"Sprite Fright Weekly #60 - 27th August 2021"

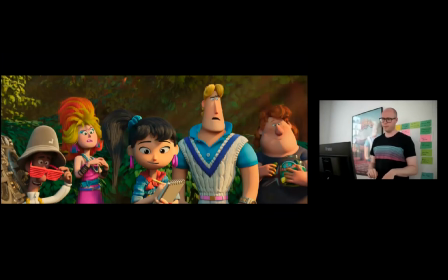8:02 So usually what I do from there is tweak the light angle, add some lights that kind of bring your focus into the main subject, mask off some areas in the background, and after some iterations,
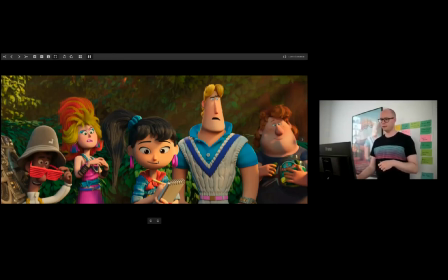8:18 darkening all the stuff, making sure that it's mostly Ellie we're reading, Rex, Victoria, and then if I move this over here, Phil, he also just got a little bit darker here.
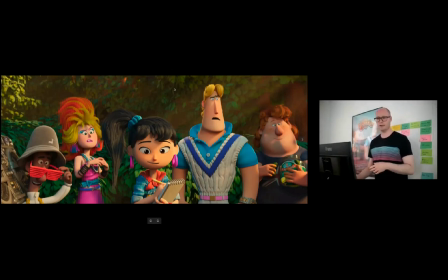8:31 So it's just about making it more streamlined and making sure that everything here reads.
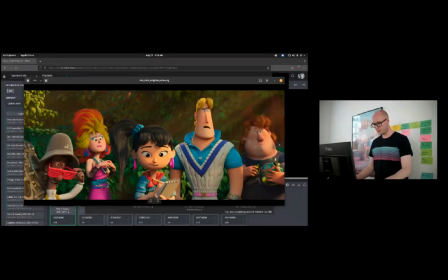8:38 So this was the first iteration of this shot. I'm not going to talk a lot more. I'll just show you the sequence.
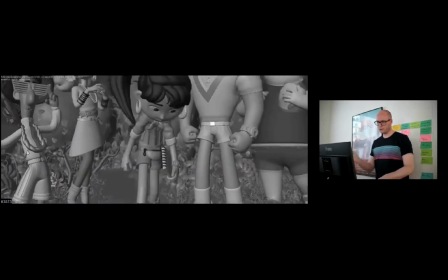8:45 And yeah, this shot, I worked on most of the lighting for this.
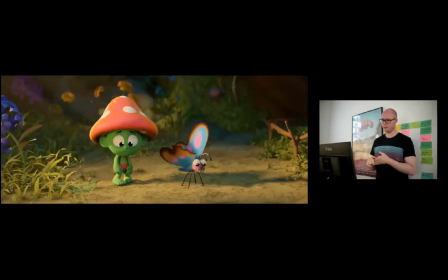8:51 I updated the lighting of these shots. We have the grease pencil lines converted to mesh.
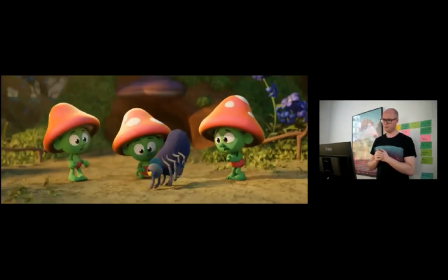8:59 These are all updated. For some reasons, the sprite dots here don't show up.
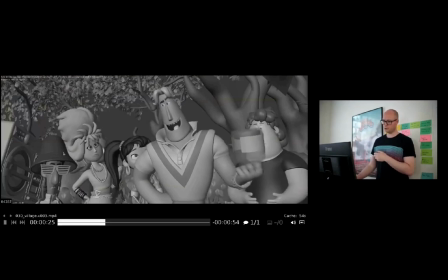9:05 But then most of the shots with Elder Sprite should also be here.
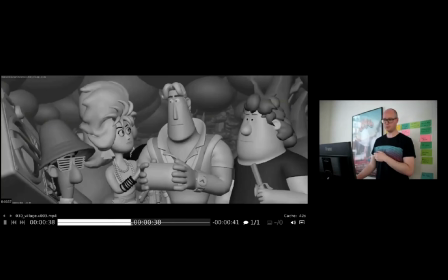9:12 It's a bit boring to see without. Here we go. Yeah.
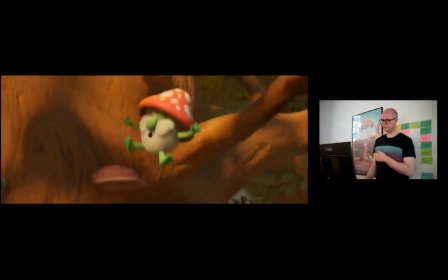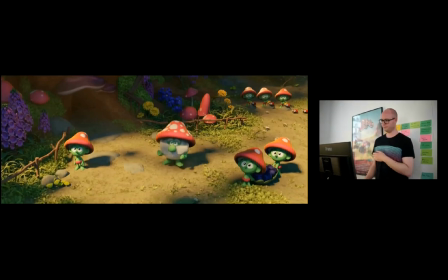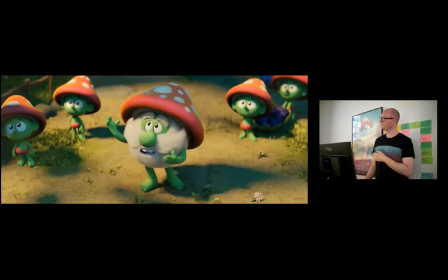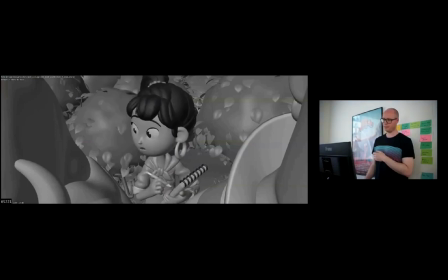9:32 And we really want to make him as, oh, bloody shoe.
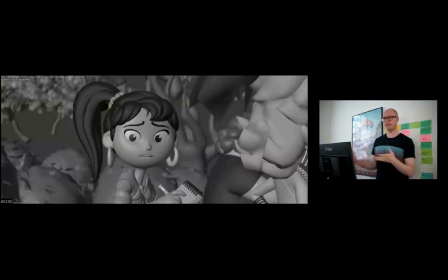9:37 We really want to make him as appealing and as fluffy and lovable as possible.
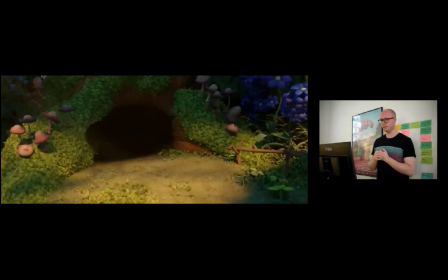9:42 So that was kind of the
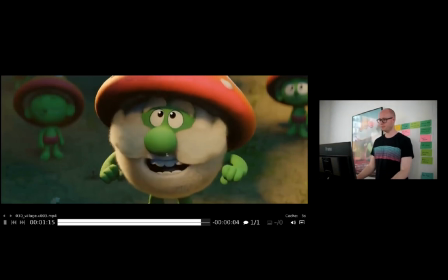9:46 idea behind these shots. So more of that next week, hopefully.
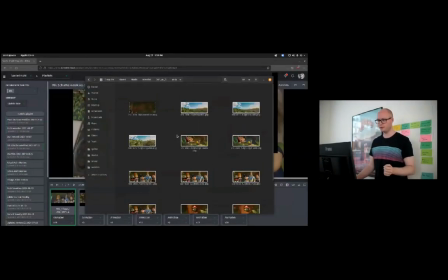9:52 So that's it for me.
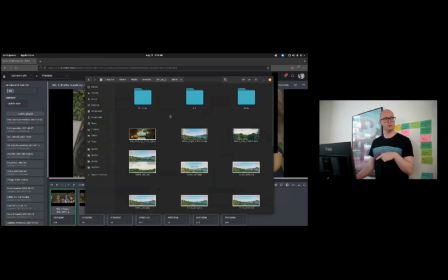9:58 thanks. I'll just transition into Julian's stuff if that's okay. So Julian has been working on the beginning on the forest, that the part that I actually showed you.
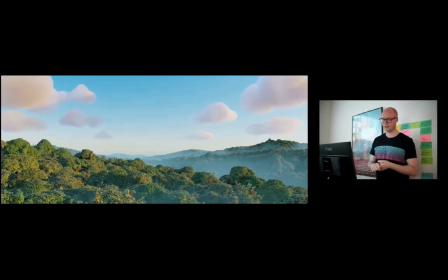10:10 So he made all this environment last week and the week before, I think. I'm just totally showing stuff that I have no idea what happens.
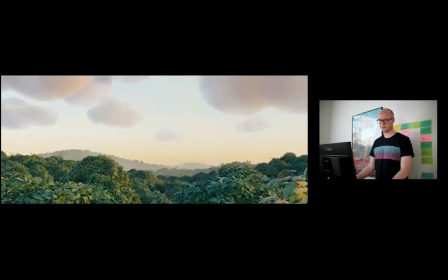10:22 Yeah, this is the ending forest set. Lighting is temporary.
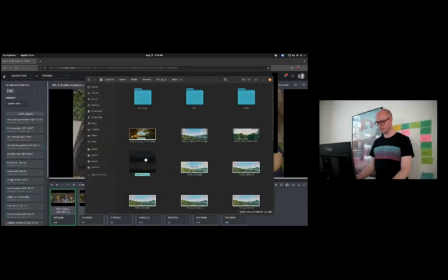10:30 And yeah.
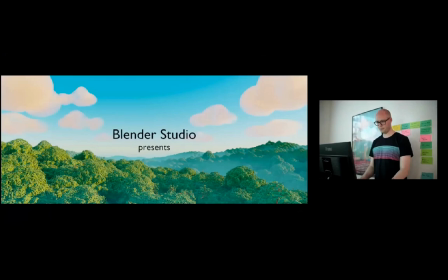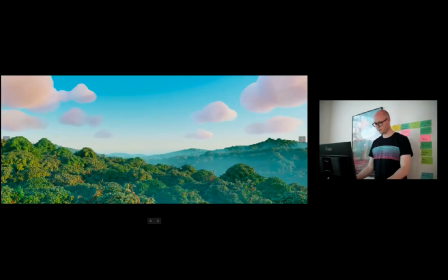10:38 So this is the forest set.
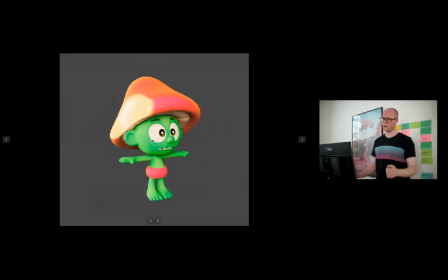10:41 And mainly he was working on the disfigured sprites for the parade scene.
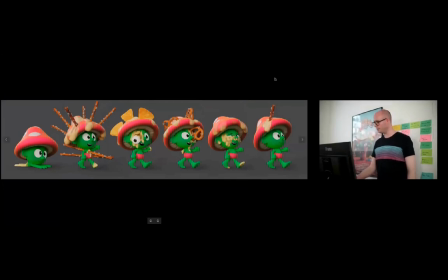10:50 This is just a compilation of everything, of all the different sprites. This was his last version of it. Keep in mind that the leg is going to come back here. This was a little request from Matthew. But yeah, then we have some turntables here.
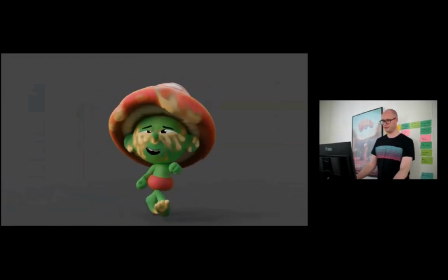11:13 I love this guy.
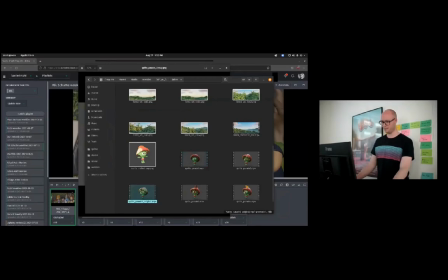11:18 This little happy friend. This I actually love, but it was too extreme.
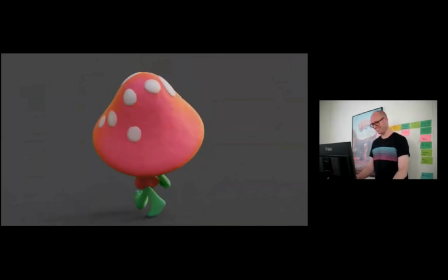11:27 But he is so creepy. It's not a.
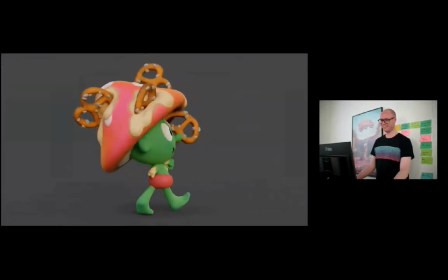11:33 And this guy has his arm cut off. So yeah, Julian did all the sculpting of this and then the painting in of the melting effect.
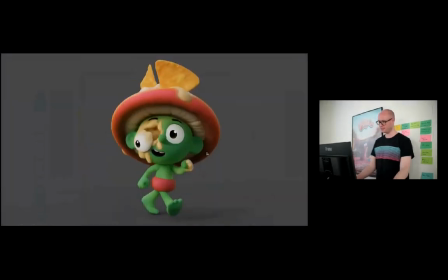11:48 This is Nacho guy.
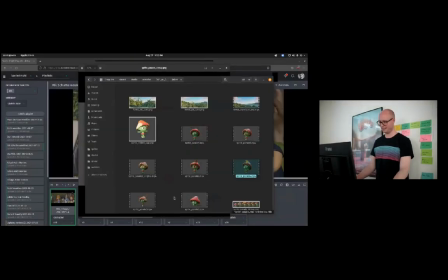11:58 And
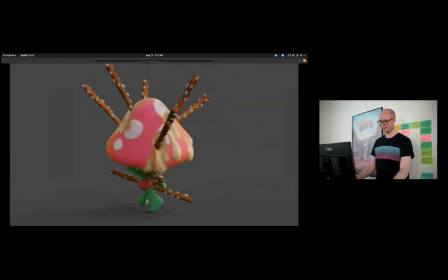12:02 this one.
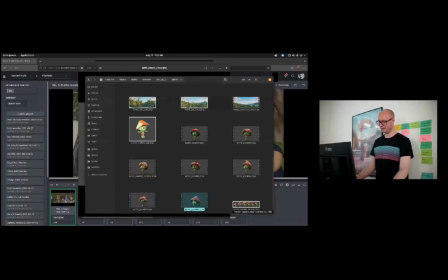12:06 And this one.